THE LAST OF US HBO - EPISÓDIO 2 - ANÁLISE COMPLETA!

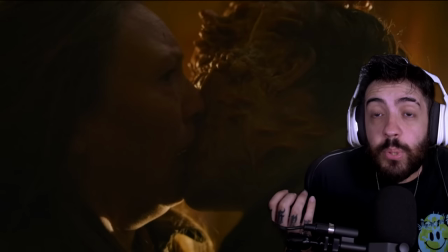[31:09]
Ao mesmo tempo que ela tinha que passar um pouco de medo Porque ela não quer ser destroçada Ela não quer que as criaturas rasguem ela e que ela sinta dor Então ela ficou parada Ela ficou parada porque ela não quer fugir pra que eles não corram atrás dela Ela não quer brigar pra
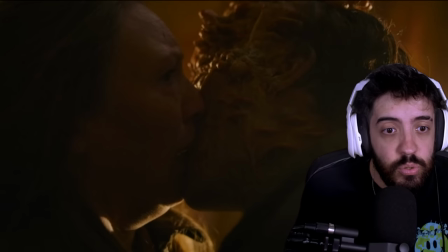[31:24]
que eles não destrocem ela E ela fica completamente imóvel E esse bicho chega e ele invade ela É um negócio horroroso Mano,
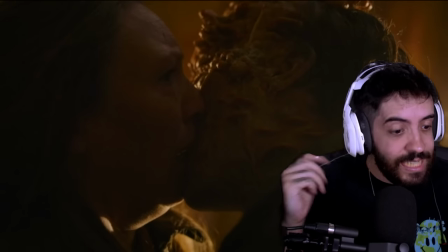[31:33]
é uma cena horrorosa E eles colocaram elementos Eles chamam de a cena do beijo Porque é o beijo O cara virou a cabecinha,
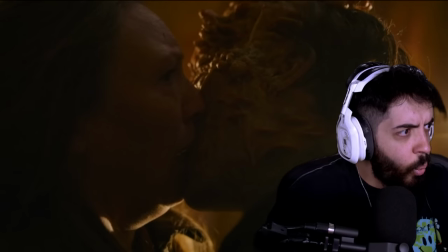[31:42]
velho É o beijo real Essa cena é um terror Essa cena é um negócio assustador E aí ele,
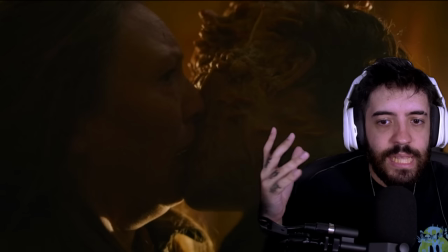[31:50]
de fato E aí rola essa conexão E aí a ideia da criatura Não é do infectado Não é, é simplesmente Ah, detalhe, aqui finalmente eles justificam A parada da conexão dos fungos Aquela consciência coletiva É porque um dos vagalumes está
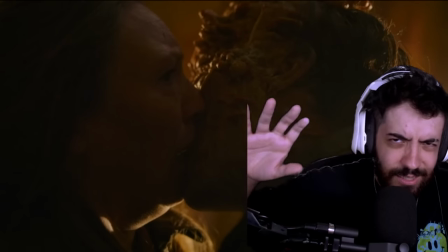[32:05]
levantando E aí mostra a plantinha entrando debaixo da unha Tudo pra dar bastante aflição mesmo Mas isso aqui é muito bizarro E a ideia era ser bizarro,
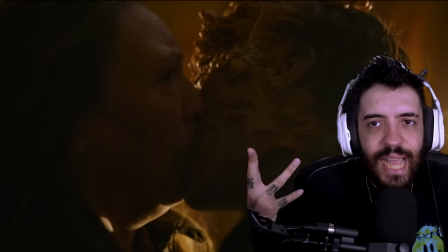[32:14]
entendeu? Ele fez essa cena aqui pra ser bizarra E pra ser bizarra ele tentou fazer uma cena romântica Dentro da bizarrice, entendeu?
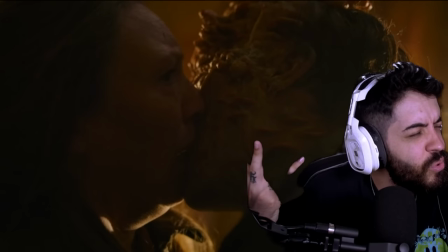[32:21]
É por isso que soa tão mal E é por isso que é tão genial, né, velho? Porque essa cena é muito ruim de assistir, mano Ela incomoda demais, velho É muito zoado, tá ligado?
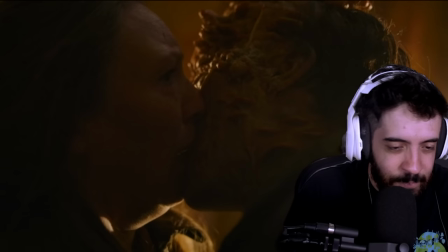[32:31]
E aí tem depoimento de todo mundo falando sobre essa cena e até o motivo deles escolher,
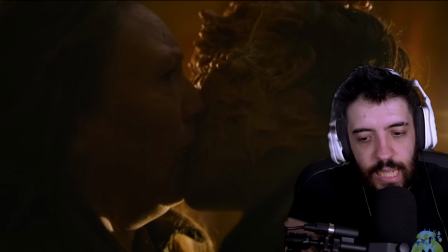[32:36]
porque eles gravaram umas outras alternativas mas essa foi a que o Neil quis ele acha que passou mais a bizarrice ele queria passar a bizarrice,
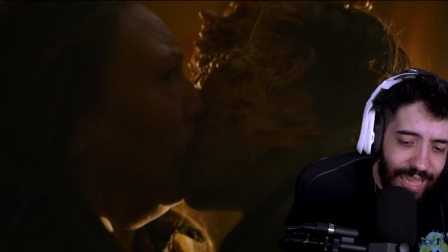[32:44]
ele queria chocar e ele conseguiu, né? Gerando esta cena bizonha aí, mano,
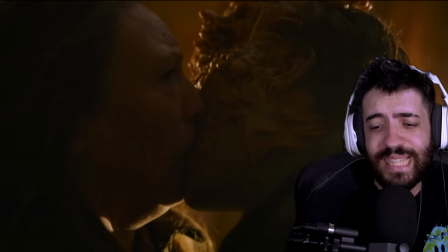[32:50]
mas incrível é incrível o quanto que ela é bizarra e de novo as coisas que aconteceram mudaram mas as decisões dos personagens se manteve.
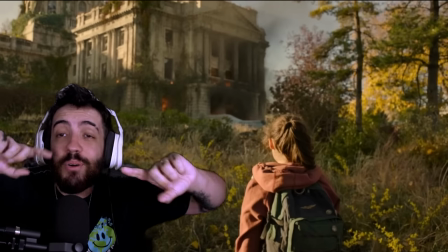[33:00]
E como a gente viu no começo do episódio, não tem vacina, não tem solução.
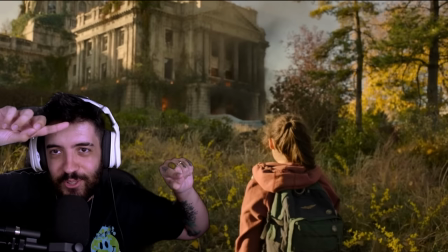[33:06]
Qual que é a única solução que a cientista falou lá em 2013? 2003, né?
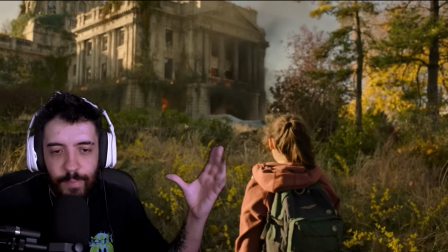[33:11]
Bomba, explosão. É muito legal que o episódio amarra com essa cena, é uma cena bem bonita, é uma cena bem significativa,
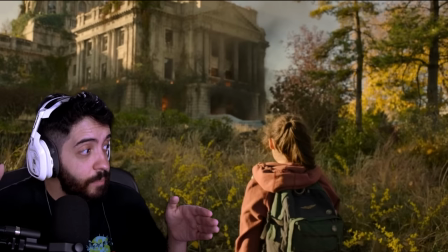[33:18]
é mais uma vez a Ellie vendo que não tem mais volta, é o Joel vendo que não tem mais volta,
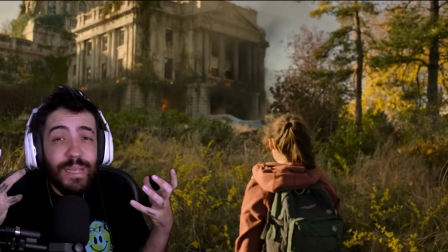[33:24]
é o Joel recuperando a esperança, é a Ellie finalmente apresentando mais resistência ao Joel, né?
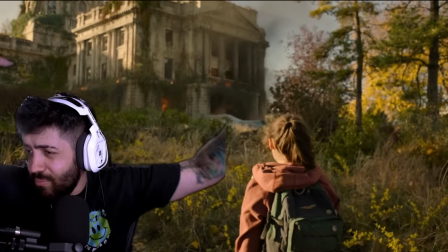[33:30]
De novo, né? Toda vez ela apresenta assim, uma hora que ele puxa ela, ela bate nele, não quero ir com você, não sei o que E aí finaliza, mano, tá vazando um monte de latido do Bunny,
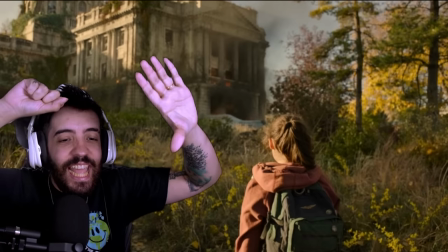[33:37]
mano, porque ele tá bravo hoje Mas, é, a explosão, né, o bagulho explode,
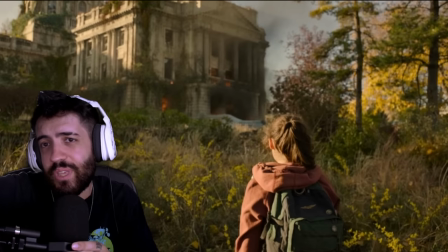[33:43]
e mano, porque a explosão é a única coisa que resolve o fungo, né Não tem vacina, não tem jeito de segurar,
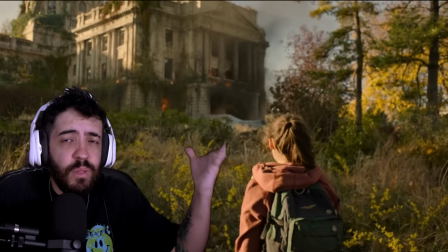[33:50]
não tem distração, é o maior vilão da série Como você resolve explodindo,
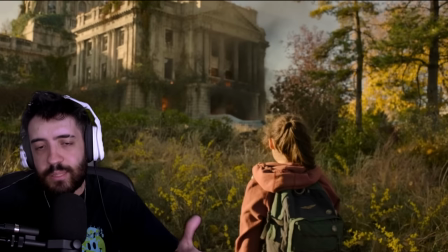[33:54]
e nem que pra isso você tenha que se explodir E a Tess se explodiu Ela se explodiu, ela explodiu o Capitólio Ela explodiu armas,
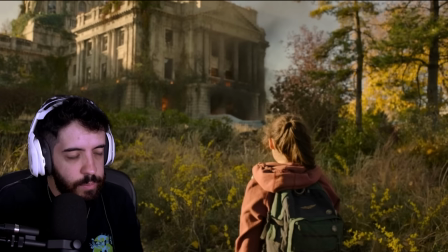[34:01]
ela explodiu a esperança De que os vagalumes terminassem De fazer essa viagem com a Ellie Então,
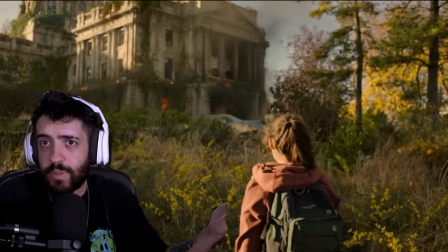[34:07]
a explosão O episódio acaba com uma explosão Ele começa com a tensão de é necessário
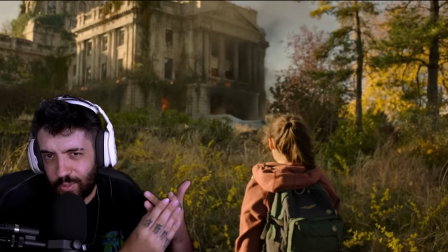[34:12]
explodir E ele termina com a solução Da explosão Achei foda,
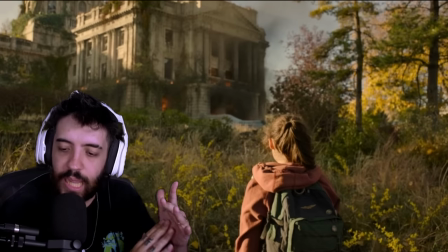[34:17]
mais um episódio muito bom Como eu falei, quando ele terminou eu falei Putz, eu não sei se ele foi tão bom quanto o primeiro Mas quanto mais eu parei pra analisar Quanto mais eu parei pra fazer esse react pra vocês mostrar esses detalhes, estudei roteiro, ouvi podcast da produção, vi o vídeo extra deles comentando,
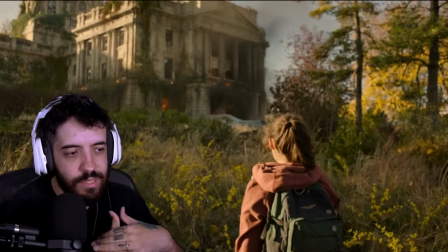[34:34]
tudo isso me fez gostar tanto desse quanto do primeiro episódio, são obras-primas em ritmos completamente diferentes, mas ambos muito bons.
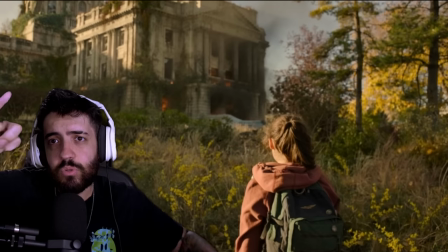[34:42]
Quero saber de vocês o que vocês acharam, em especial sobre a conexão, essa consciência coletiva dos fungos, quero saber o que vocês acharam do desenvolvimento dos personagens e do grande beijo, do beijo romântico,
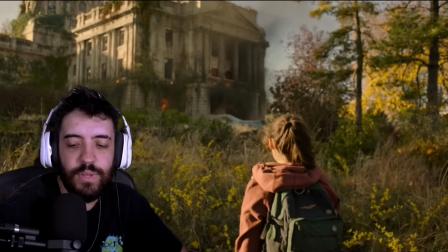[34:56]
que não foi nada romântico, né? Foi um nojo entre a tese e o infectado ali. Enfim, me conta aí o que vocês acharam.
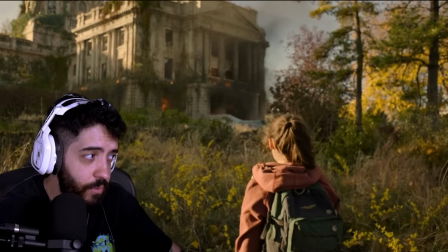[35:03]
Não esquece o seu like, se inscrever. Se você não assistiu o primeiro vídeo, assiste, porque eu também acho que foi bem legal.